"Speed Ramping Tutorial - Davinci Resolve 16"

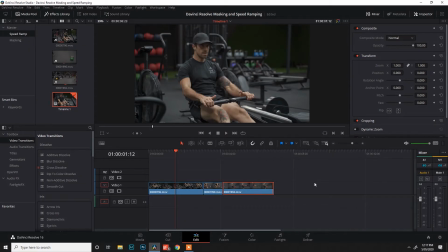(0:00)
All right, guys, let's get into this edit. So what I've got here in front of us is 3 clips that I've taken from a recent shoot with a friend of mine, Steve, just up here. He owns a gym down in Cranbourne, and we did a little personal branding session. Now, when I was shooting this video, I knew I wanted to use speed ramps. I wanted to use some smooth transitions to really complement the high intensity, high energy workout that he's using.
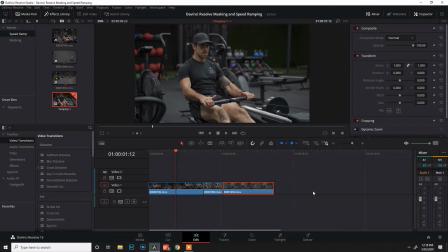(0:19)
I highly recommend you do use this when you are shooting fitness videos because I find it extremely good at conveying that intensity and that energy that you sort of want in your fitness videos. Now we've got these 3 clips here. We've got one on him on the rower, one of him doing a burpee, and then one with his kettlebell.
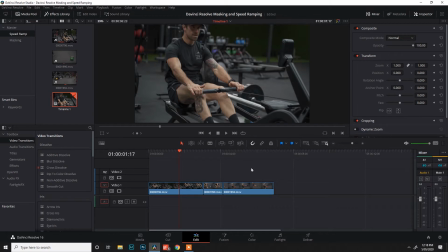(0:34)
Now if you look at it already, after I've turned them up, it does work quite well already with the shots not being speed ramp. This is just normal speed. See, it's pretty fluid already. It's not too bad.
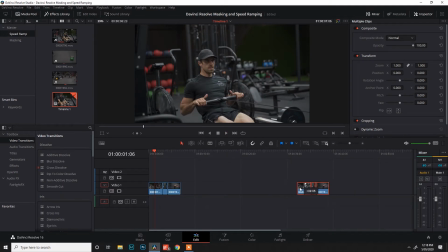(0:48)
But what we'll do is we'll make a copy of these just in case, and we're going to show you how we can use speed ramping in Davinci Resolve. So first things first, guys, we want to bring up our retime
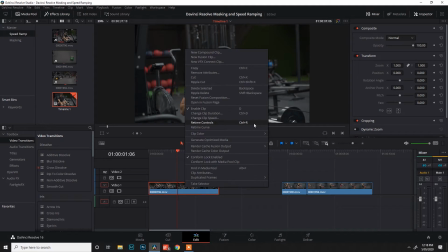(1:01)
controls, which if you're in Davinci Resolve is just right clicking on the clip and pressing it up here, or you can just press Control R. Now, the way we do speed ramping in Davinci Resolve is we're going to find the point where we want to really slow down. For me, looking at this clip, when we're coming back down here, I think I'm going to use the downward
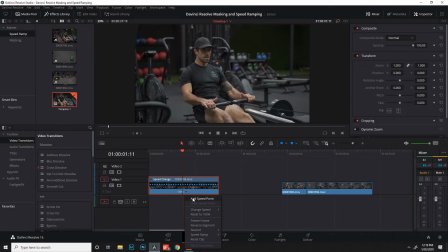(1:24)
momentum of Steve rowing here to really sell the intensity and sell the build up. It could be a good point to put this song. Could be a nice way. This could be a good point in the clip to put the build up of a song and then really release it when he hits that row there.
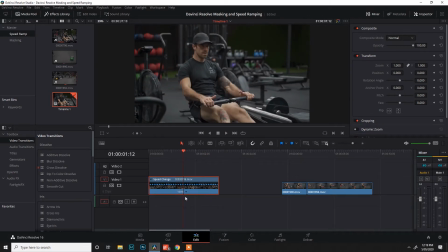(1:42)
So if we go bang, this is where we want him to start slowing down. What we're going to do is come down and click on this little arrow here, click add speed point, and now what you've done is to split that clip in two as far as Davinci Resolve is concerned.
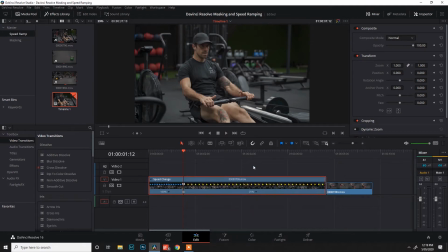(1:56)
So then when you change the speed down here, you're not going to affect this side of the clip, you're only going to affect this side of the clip. So I'll move these along so we don't play with them too much.
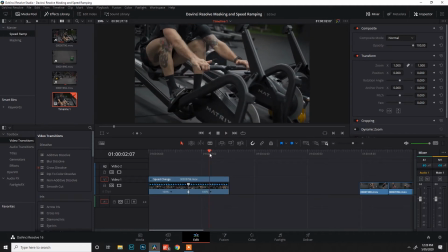(2:06)
And what we can do is we're going to find the point where we want to speed up again, which I reckon will be when Steve's ripping on that rower right there.
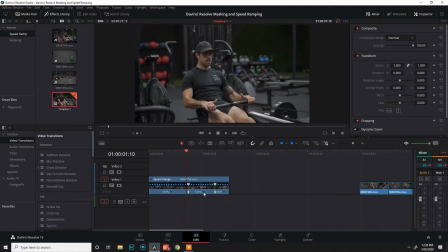(2:13)
I'm going to add another speed point, and what we want to do is in the middle here, change that speed to 25%. So already you can see if we go from 100%, we'll play that back again because it's a bit janky.
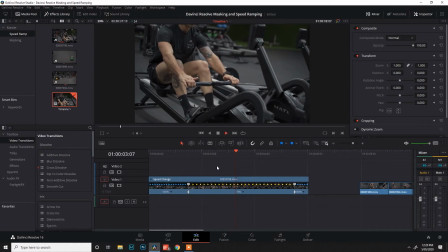(2:27)
When he's coming back down, it's all nice and slow.
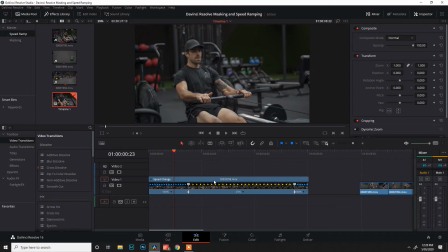(2:31)
What you might notice though is the speed ramp is not very smooth. It's going straight from 100% at the moment straight down to 25%, which is quite a jarring drop in speed like that. Maybe you want that, maybe that's the effect that you're going for, but if you want to smooth that out, what you're going to do is right click,
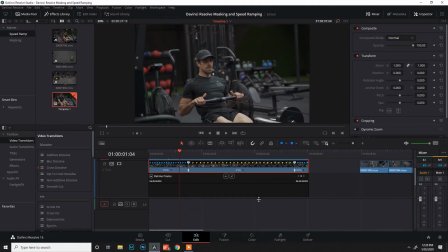(2:46)
come down to your retime curve, and now we've got this big box here showing you our 2 different speed points. Now if you want to make this a little bit smoother and smooth out that curve so it doesn't go from 100% to 25%, what we're going to do, come down to this little dot here, click on it, we're going to go from this straight line here to the curved one, and now you've got these retime curves.
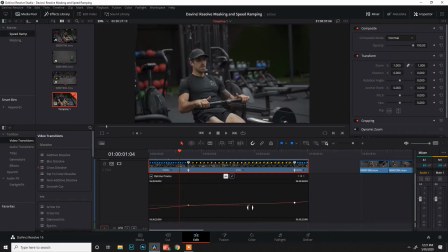(3:05)
Now the more you pull these out, the smoother that line's going to be, and the closer that you bring them together, the quicker that transition is going to be. I still want energy in it, so I'm going to do a pretty short transition, but what it means is starting from this point, it's going to start moving down to 25%.
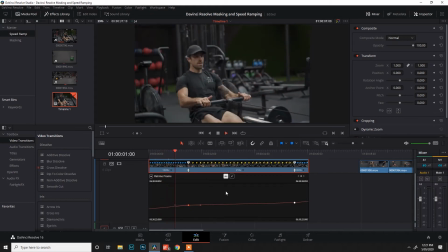(3:22)
Now, if we play that back now, you can see it's a lot smoother. It does sort of ease into that speed.
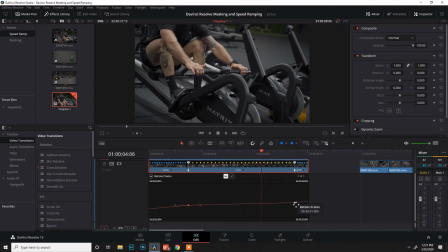(3:28)
Now, when I'm coming back to this side, I'm going to do the same, but I'm going to make it a little bit shorter just because I really want to get that feel of him ripping on the rower and making sure that he's putting some high energy into it. And what we're going to find is, bang, it's really going to sell that effect. So you can see when he rips on that rower, really gives the effect of high energy injected into the scene.
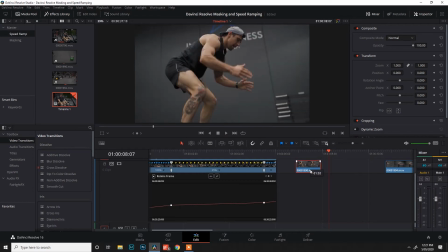(3:48)
So now all we got to do is link that into these other ones. So for me, I've just pressed Control R to bring up our retime curve. For me, I have actually hotkeyed our retime
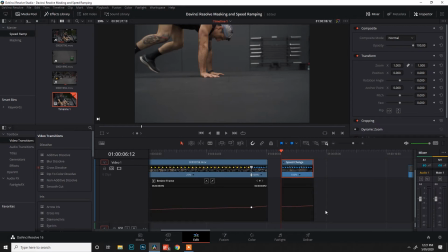(4:02)
curve to Shift Alt R so I can press it up, and I highly recommend you guys do that.